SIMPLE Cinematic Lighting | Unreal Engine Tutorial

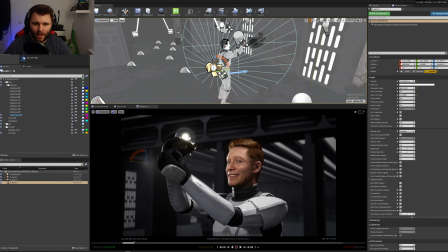8:44 So again, we just kind of just add something just to highlight the edges a bit. So something like that.
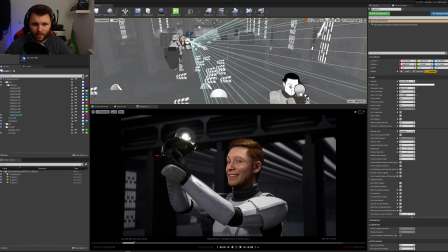8:56 And bring that down. It doesn't have to be intense, just something quite subtle. Subtle is good. And I might, just to stylize it a bit, I'll add another one on the other side just to kind of highlight the right hand side edge.
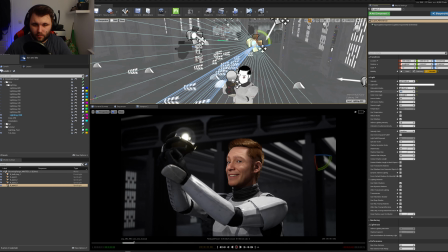9:15 Set the inner cone angle to maybe 5. And just have it point at what we want it to point at.
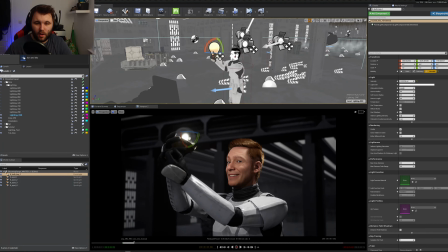9:25 Okay. Now I've not actually done anything with our nice little bulb key light yet.
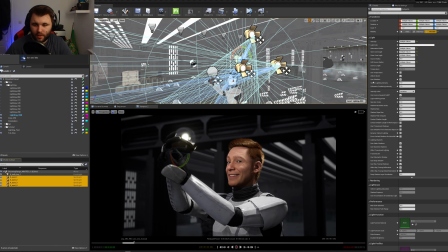9:33 So I'm gonna select all these, I'm gonna turn them all off.
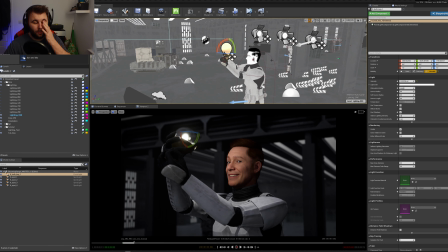9:38 And we're just gonna focus on our little bulb. You can totally just focus on the bulb and really nail that first if you want to.
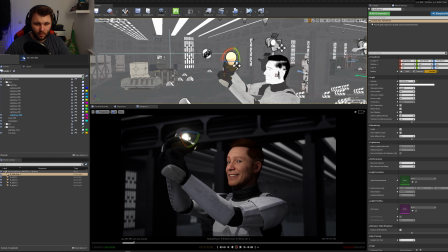9:46 It's totally up to you. And I'm going to mess with the color temperature a bit.
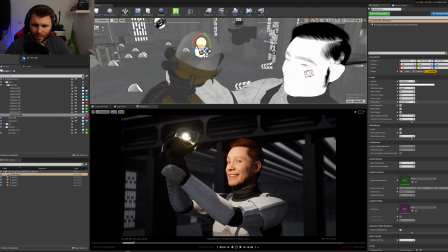9:51 I'm just going to bring it down, make it slightly warmer, maybe something like that. And you can see right now, if I set it too high, it starts to blow out the image. So I want to hit maybe 1 or 1.5. Let's just see how far I can push it.
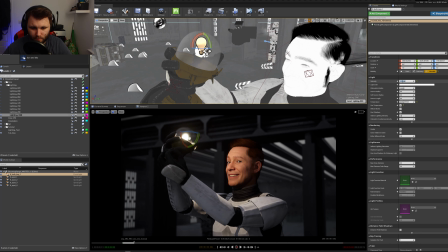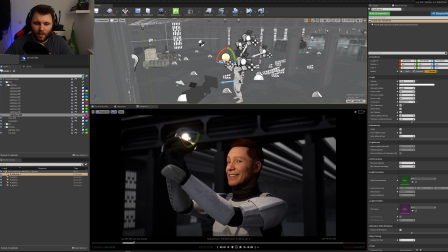10:14 We'll go with 1.5 for now. I also want the bulb size to be
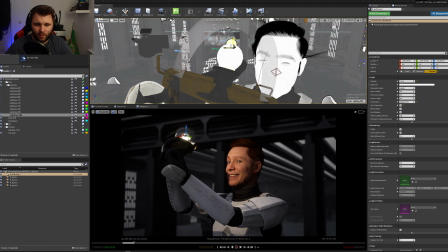10:22 roughly the same as what is emitting the actual light, and this will soften up some of those shadows. So you see here it's a really harsh shadow.
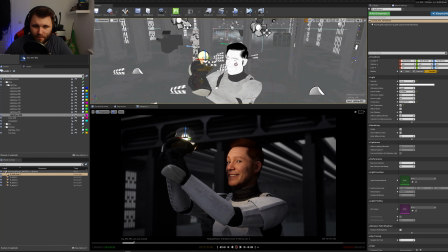10:32 Let's increase it, increase the bulb size, and we'll make it roughly the same size as what we're working with.
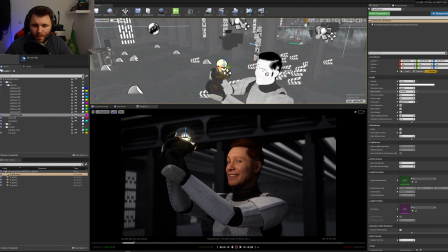10:41 So it'll be about, we'll make it a little bit bigger just to make it softer.
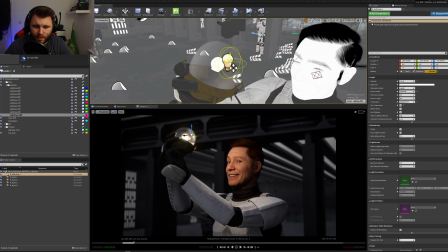10:47 So now if I move this around, you can see the shadows are now much softer, which is what we want.
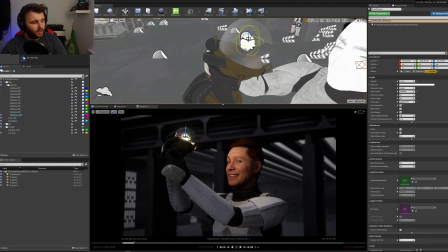10:52 It's nice, and it's just nice. Yeah, it's a nice image. Again, if we set this too high, it'll blow out. So I think 2 is probably as far as we'll go, but I might just bring it down slightly.
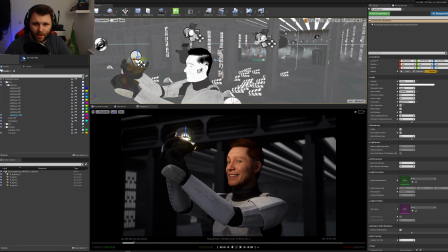11:07 Okay, now we're going to introduce the spotlights. So we're going to go for each spotlight one by one.
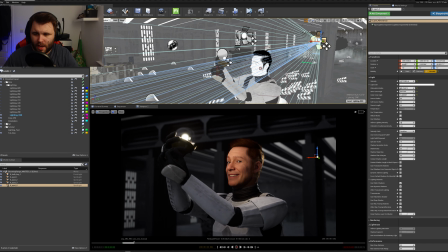11:14 Turn on effects world again. And we're going to mess with the temperature. So if the face is going to be quite warm,
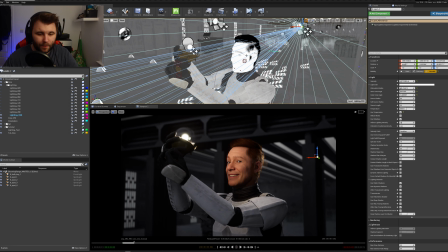11:19 then we probably want the edges to be a bit cooler, just to add a bit of contrast. So
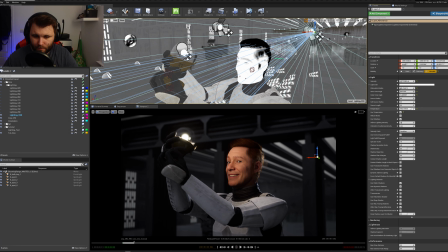11:26 what we'll do is just bring the temperature up to about, let's say 9500. And same again, we're just going to bring it down so that we don't get any of this blowout.
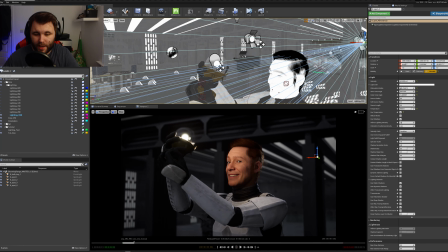11:41 Something like that, just enough to highlight an edge. So we can even see the before and after as well.
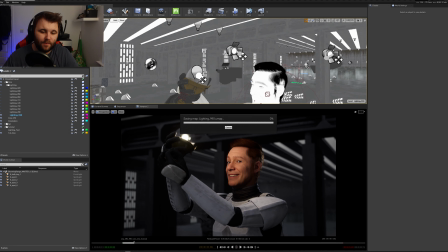11:48 So before we had that, after that, already looking great. We're just going to continue that.
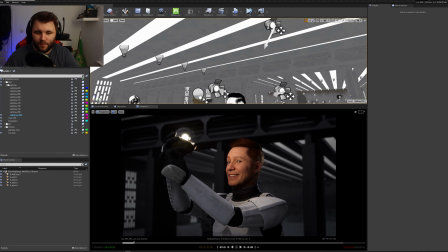11:54 So we want to follow the edge and really highlight the edge of the character. So we've got that spotlight we added before on top.
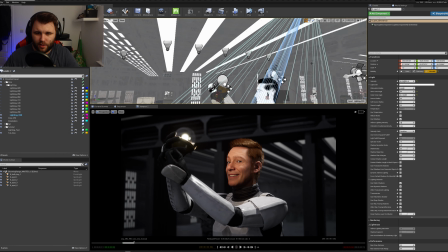12:02 Again, just kind of highlighting all of this good stuff. So we're going to bring that down, and we'll set the temperature to match. It's as if that light is coming from all the light fixtures around them.
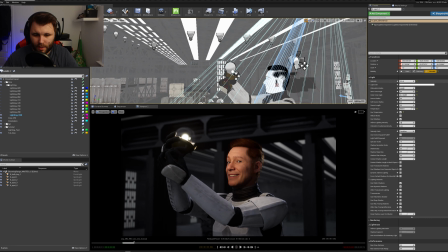12:17 And we can even bring it up. We can even bring it up a bit higher, as if it's like under a spotlight or something.
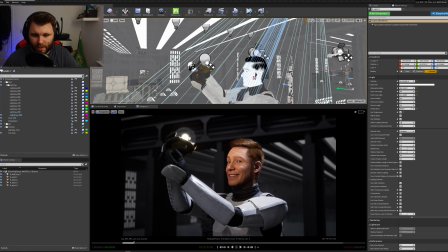12:28 So we've got a nice warmth from the light, and then going into light fixtures, and then it gets nice and contrasty below.
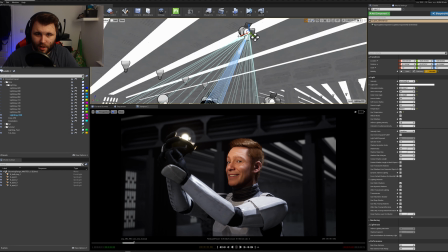12:34 And on this, you see we're getting quite a harsh shadow. I'm going to increase the source radius on this as well.
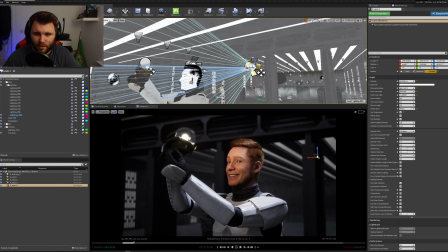12:46 Just to reduce the harshness of those shadows a bit. I'm going to do the same on the back one.
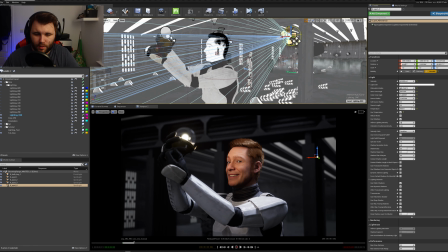12:55 Something like that.
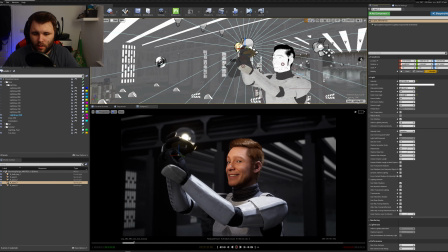12:57 And then round to the rim on screen left, on the right side of his face.
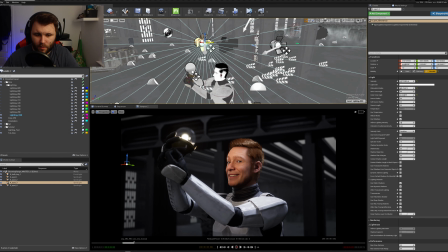13:08 Might shift it slightly. Basically, I'm just curious to see how it looks, is all. Just a little bit of a highlight.
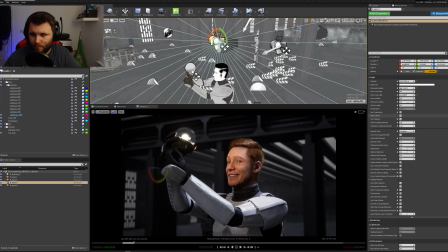And then use temperature again.
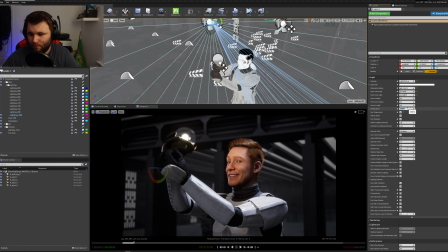$5,500. And we can see the effect that is having there.
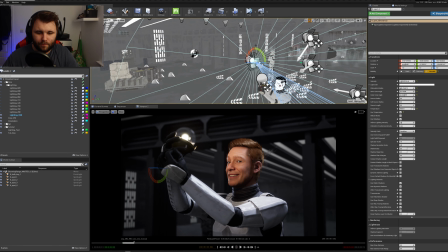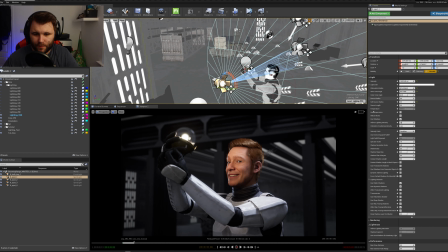14:05 Then the last one, which is a bit of a fill light on his face. Effects world there, and then we can kind of see what this is doing. So if I turn that off and then turn it on again,
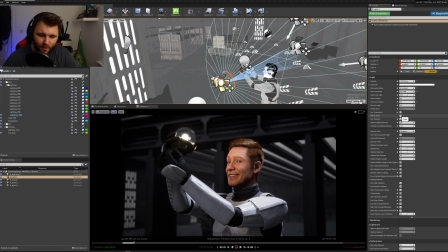14:19 any of these blacks down here, it'll just kind of fill those in a little bit and just make the image a bit more balanced.
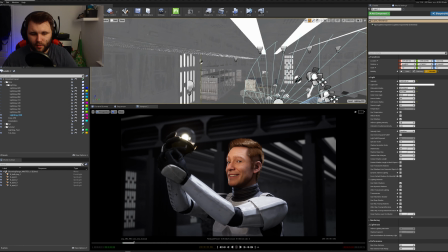14:32 And the other thing I want as well is to get a nice little rim light down the back of his hand here.
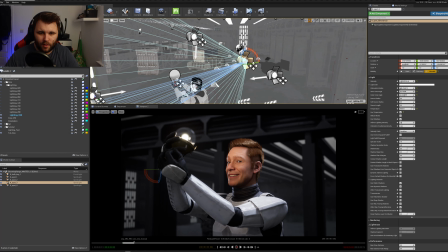14:37 So what I'll do is I'm going to grab one of our spotlights, duplicate it, move it around. Again, just to get a nice edge on, I'll turn it way up so I can see what I'm doing a bit clearer.
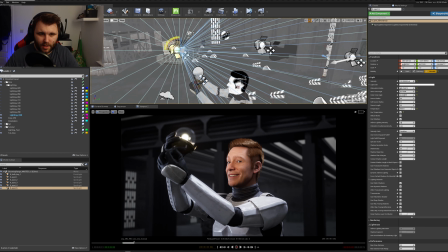14:55 So we're just doing this just to get a nice edge.
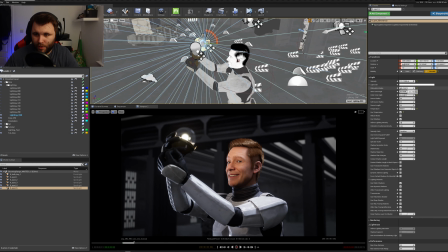15:02 then what we'll do is bring the radius down.
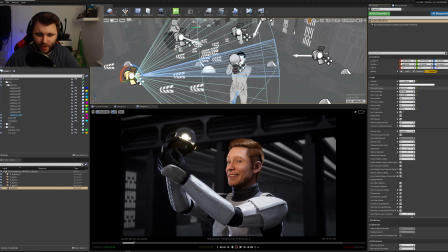15:06 I like to keep the radius a bit lower, just in case there's multiple characters in the shot or multiple subjects, so just makes life a bit easier.
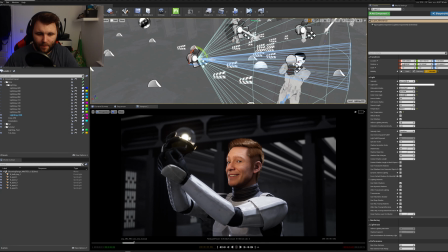15:14 And then I'm going to bring that up there, and you can see the difference that makes on the hand, so we can start to see the detail in the individual fingers by just seeing the edge on them there.
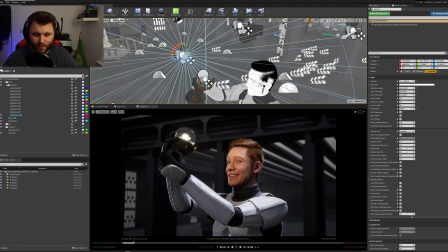15:31 And that's it in a nutshell. Another thing that's really handy to watch out for is you can kind of see the eye glint there.
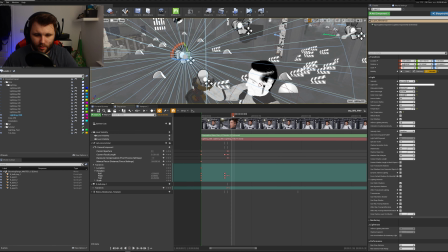15:39 So if I go into the camera and then let's just go to here and then I zoom way in,
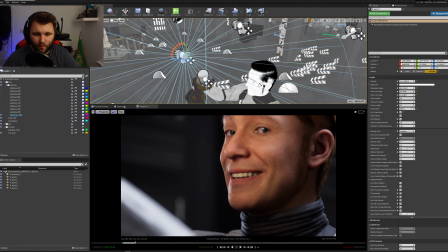15:47 this eye glint is what brings a character to life without fail.
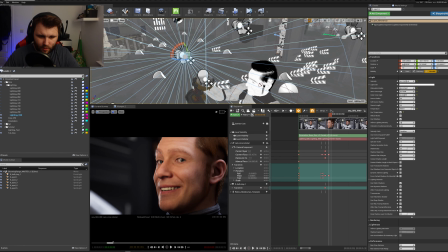15:57 So if I pitch up slightly, yaw slightly, zoom right in,
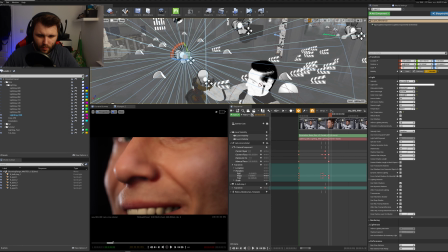16:08 pitch up. So this here, if you want someone to feel alive, that's how you do it. This little tiny little eye glint.
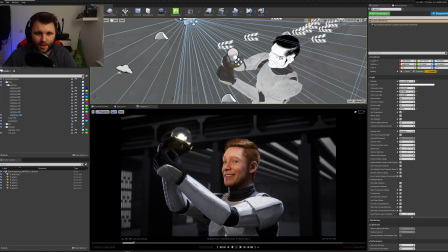16:25 So another little thing we can do is just add in a little bit of, there's a bit there, but I'd like to see a little bit more light interaction on his hands. Although it's probably not that realistic. I'm gonna bring in a new spotlight.
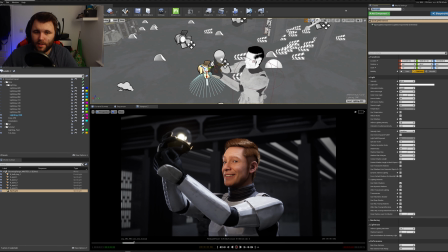16:44 So this is an example of faking it.
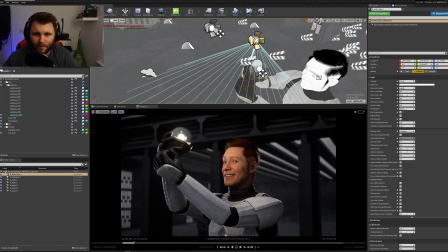16:46 So what we can do is place a spotlight above it, and then what this will do is kind of cast down slightly here. You see it's just going to get that bit of hand interaction.